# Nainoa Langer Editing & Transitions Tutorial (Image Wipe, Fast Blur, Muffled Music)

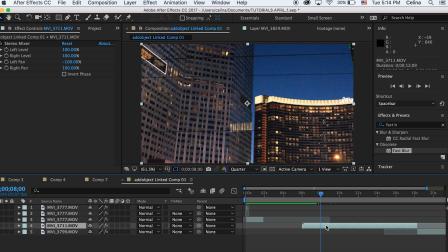So I'm going to press Command Shift D to where I actually want the clip, because it starts to get shaky afterwards, and I don't want that stuff.
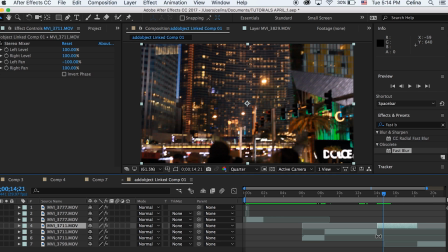I'm just going to speed it up. I'm also going to Command-Shift-D over here, because it starts to get smooth again, and I could actually use some of this footage in my video.
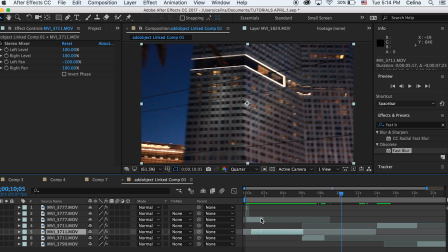So I'm going to take the part that I want to speed up,
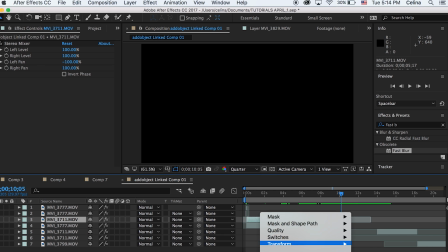and I'm going to drag it to the front where everything is speed up, and I'm going to right-click, press Time, and Time Stretch,
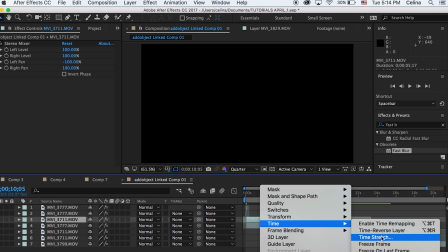and adjust the factor to 2 again.
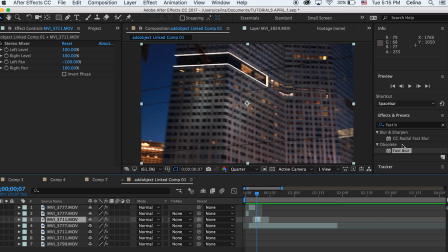And then I'm going to add fast blur again, and you know the process. Repeat edge pixels, horizontal, and blur it. So you kind of see this very quick, like, blur.
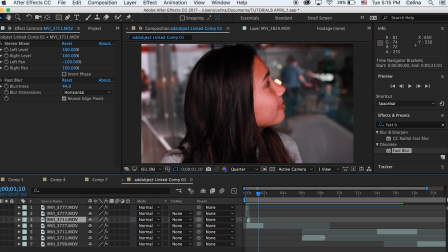And then I'm going to add my clip of the buildings where I actually liked it. I'm actually going to switch my two clips because I think the buildings would look better first because I already have the blur in front of it.
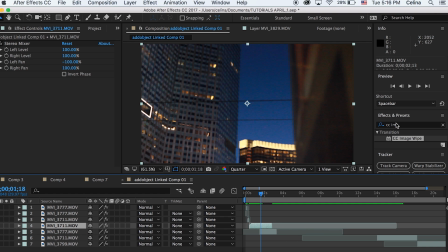And I'm going to go ahead and use one of the transitions that Nainoa uses a lot. I'm going to go to Effects and Presets and search up CC Image Wipe. And then I'm going to double click and add that to my first clip. Now I'm going to press the keyframe button and then go a couple frames forward to where I want to transition out.
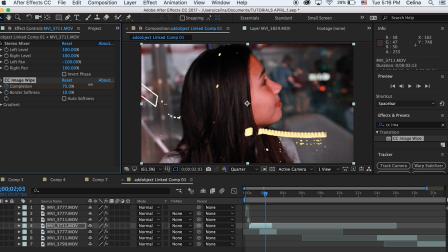And then I'm going to go all the way to 100. So if we watch it back, we kind of get this cool like faded look.
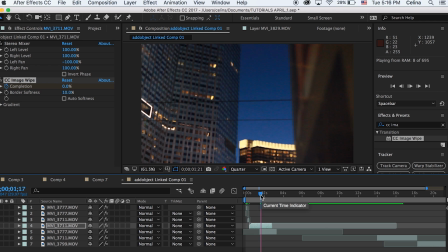And I think it's cool because you can kind of see like the end of the buildings kind of fade with it.
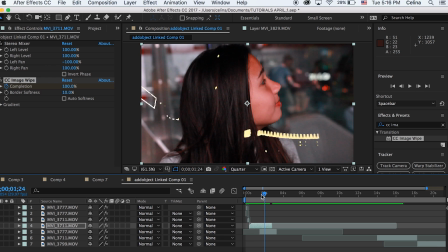Kind of fade like after everything actually. And now I'm going to drag my third main clip all the way to the front.
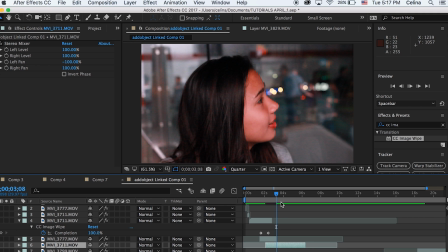And for this transition, I'm going to go back to my previous clip. And I'm going to show you how he does his, like, very simple fade.
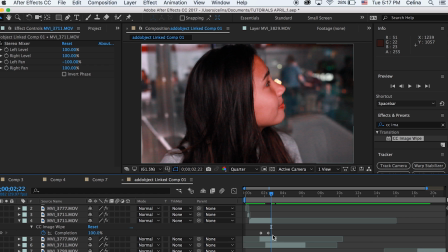I'm sure, like, a lot of you guys know this already. But I'll show it to you guys anyways. So I'm going to go to my previous clip. And then I'm going to click the drop-down transform.
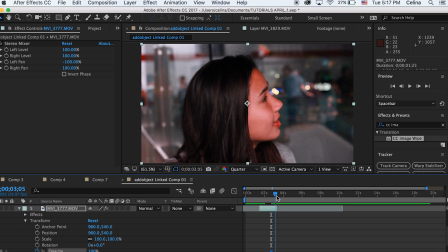And then go to opacity. And then from where I want the transition to start, I'm going to press the keyframe button, and then I'm going to go all the way to the end, and then press 0.
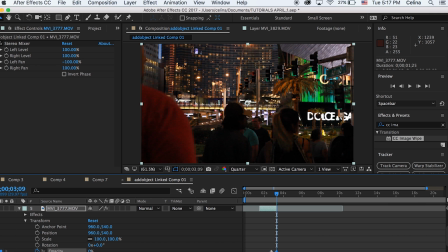So now you can see this, like, very simple fade.
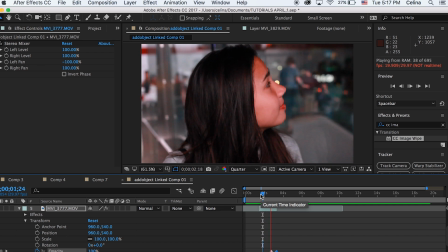So because I see people walking right now, and Nainoa uses this a lot, I'm going to reverse the clips.
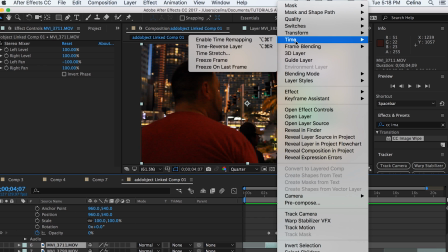So what you can do is we can click on this clip that I want to reverse, right-click, go to time, and press time reverse layer.
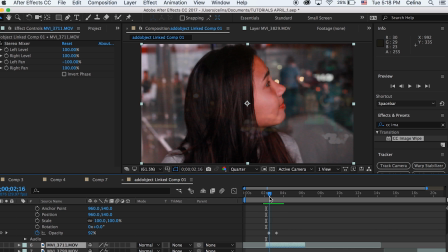So now this clip is going in the reverse direction. Ah, so right now I see a good place to mask out this guy.
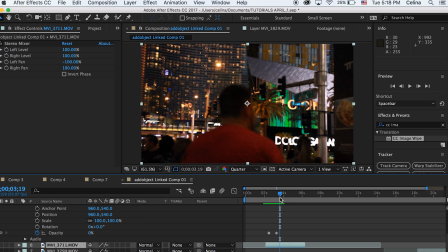So I'm actually just gonna Command Shift D and split the clip kind of in half.
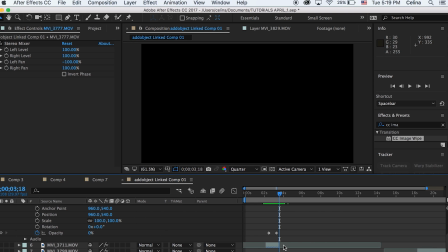I'm actually gonna Command D and that's gonna duplicate the clip. And then I'm gonna drag it over.
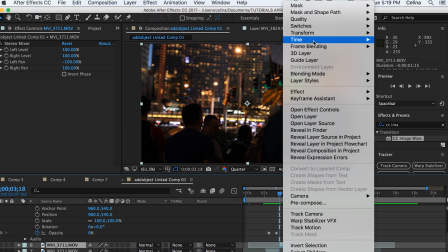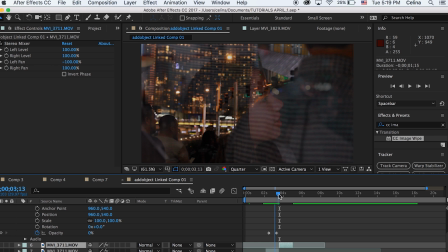So you can see that it goes backward and then forward again. I'm going to bring my last clip all the way to the front
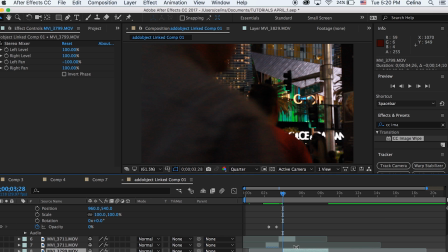so that I kind of know where I want to transition this clip into. So now what I'm going to do is, because Nainoa uses this effect, I didn't even plan on doing this, I'm going to mask out this guy, but I'm going to speed it up. I'm going to have to link you to a tutorial where I actually showed you step by step how to mask someone.
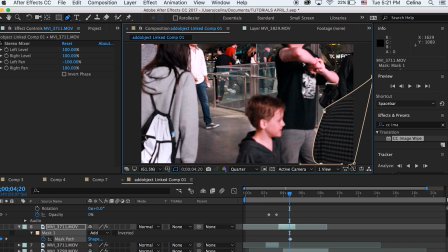So yeah, I'm just going to mask this very quickly, and honestly, it's going to look terrible because I'm not going to make this precise at all.
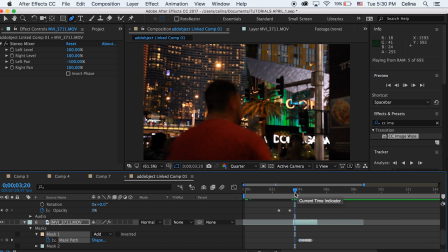But you'll see it at the end. We'll see. Okay, so I finished masking this out, and I want to make the time stretch a little bit faster
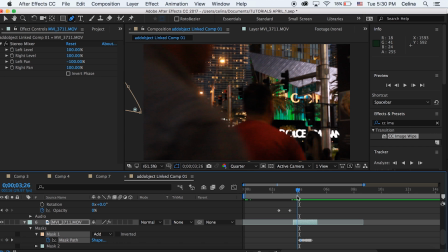because this is terrible masking, and I don't want you to see like every bit of the
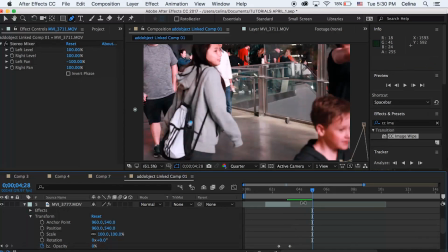clip. I'm actually going to add some motion blurring, so this is how you do it.
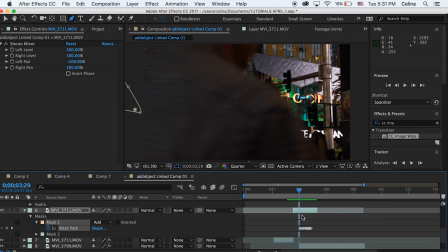I could have feathered it as well, but I'm just going to add motion blurring.